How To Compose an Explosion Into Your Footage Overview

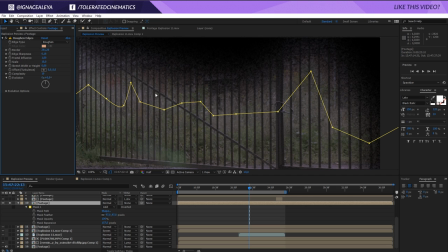(4:07)
Then I apply the roughen edges right here to roughen the edges and to really make it look like the vegetation is just coming through a little bit.
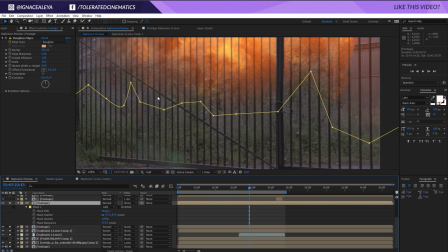(4:14)
And if we're going to see that in this shot, it's actually, it actually seems like the explosion is behind the vegetation right here. So you can still play a little bit. It's not perfect here, but as you can see,
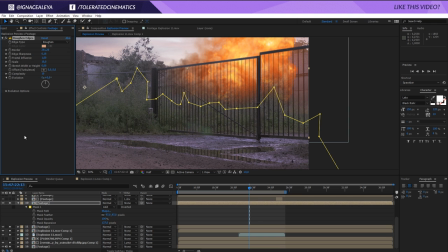(4:27)
it actually looks like the fire is behind the vegetation using this roughen edges effect, which I really love to use in combination with masks.
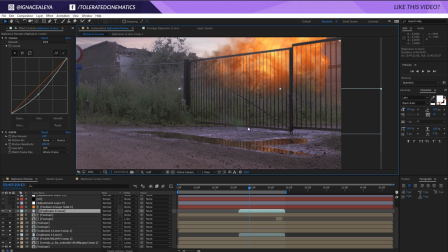(4:35)
Next, I added an explosion right here in the reflection for the water, which is also really important when you're working with light.
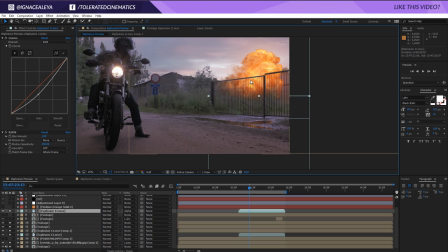(4:43)
Make sure that it actually reflects everywhere possible. Actually, this is quite an evening shot, so I could actually brighten up the floor and so on.
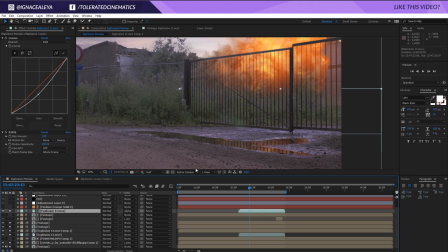(4:51)
I didn't do that for this shot. But as you can see right here, I added another mask.
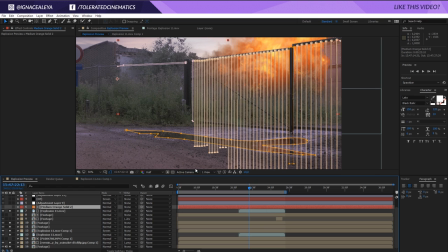(4:57)
And the way I actually keyed this out is with an alpha matte right here on a new solid. So I keyed everything out this way. So I made a mask and make everything cut out right here. And that's adding the reflection also again with the gate keyed out.
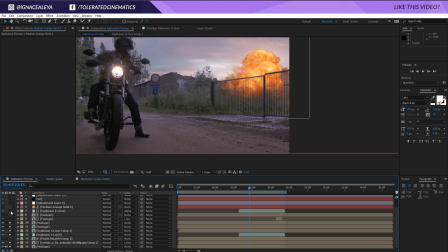(5:11)
And that's really adding up a lot in the final composition, I think. Showing reflections subconsciously just make it look so much more realistic in my opinion. What I also did is played with the curves and just dragged it down a little bit, like the water is kind of taking a little bit of the exposure of the fire here away,
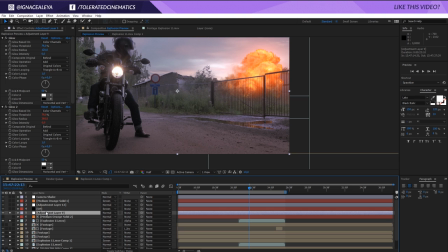(5:28)
so this looks a little bit more realistic in my opinion. Then apart from that, I added an adjustment layer with a final glow right here, as you can see. Still, the explosion is very saturated in my opinion, very orange, very red, so later on I will also desaturate these colors.
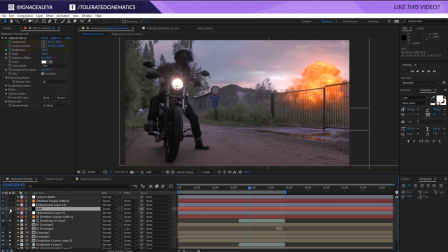(5:46)
Then I like to add an optical flares from Video Copilot right here to my light, which make it look a little bit more like it's been filmed with an anamorphic lens. It's just a personal preference and how to style my scene here. So just a simple blue lens with a screen on top of my light here.
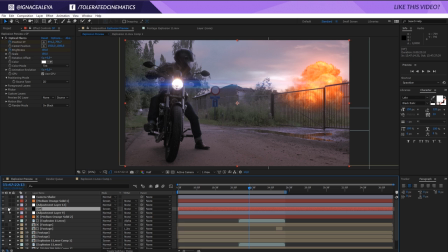(6:05)
And I just animated the position to follow along right here, and also the scale, because the farther away, the smaller the lens flare should be.
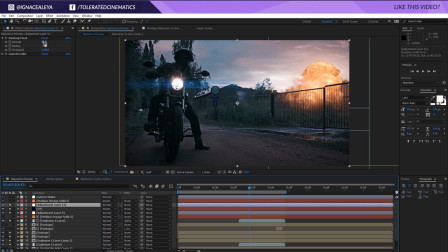(6:17)
And then on top of everything, I added this kind of color grade right here, which I did with an unsharp mask. I set the amount to 35 and the radius to 25, which is going to make it pop a little bit more, as you can see right here. And then for the Lumetri color in the creative tab, I actually loaded a custom look right here,
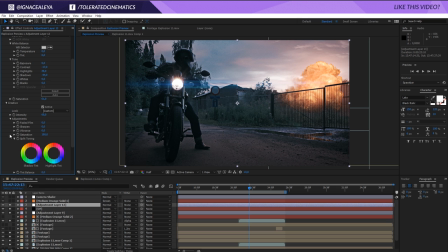(6:35)
which is actually from our LUTs pack, also available on our website. And yeah, that's just going to add a little bit of a like final look to it. And as you can see, the fire also desaturated a lot. You can see all my settings right here. Just played a little bit with all these settings and that's it.
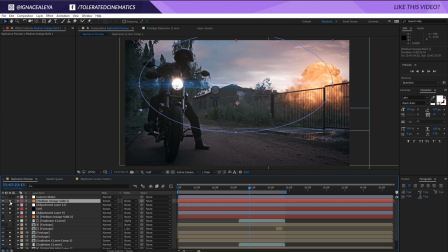(6:52)
Then I also added a solid layer here, which is also set to screen and has like this kind of orange tone to it, just to match the explosion a little bit more with my scene. It doesn't do much,
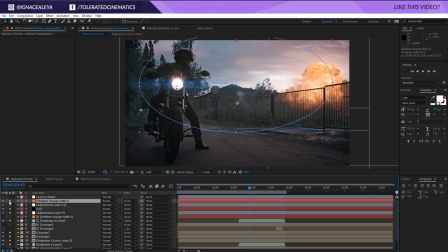(7:04)
but I think it kind of brightens it up a little bit and gives it like more that mood of the color and that the explosion is actually casting.
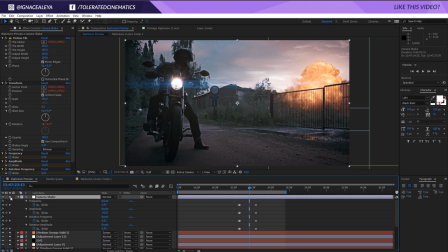(7:13)
And then finally, I added a screen shake right here, which is with the wiggle preset that you can also download on our website. Just starting the initial shake right here and then just ramping off the more in time. So actually adding a little bit of screen shake is also going to sell the effect of an actual explosion happening.
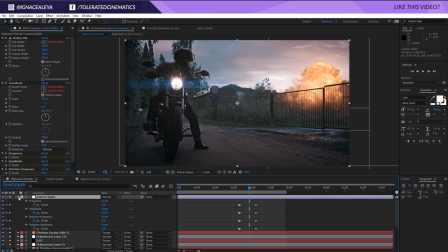(7:33)
Because if an actual explosion would be to occur and you would be a cameraman, I would bet you can't hold your camera still. It's going to move because of the shock of that explosion, and that also sells the effect. And also, if your masks aren't perfect and stuff like that, you can hide a lot of that just adding a little bit of screen shake.
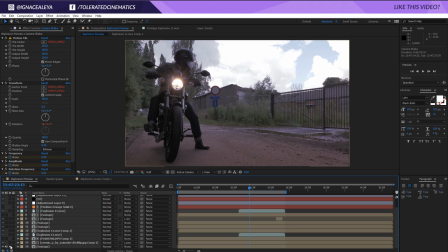(7:50)
So subtle ways to improve your video as well. So this was the original shot and this is the final shot with the explosion.
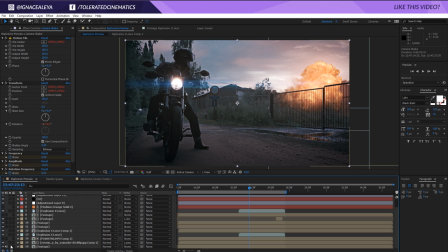(7:58)
And yeah, that's basically it. I hope you enjoyed this tutorial. Well, it's not really a tutorial, it's more like an overview of my project.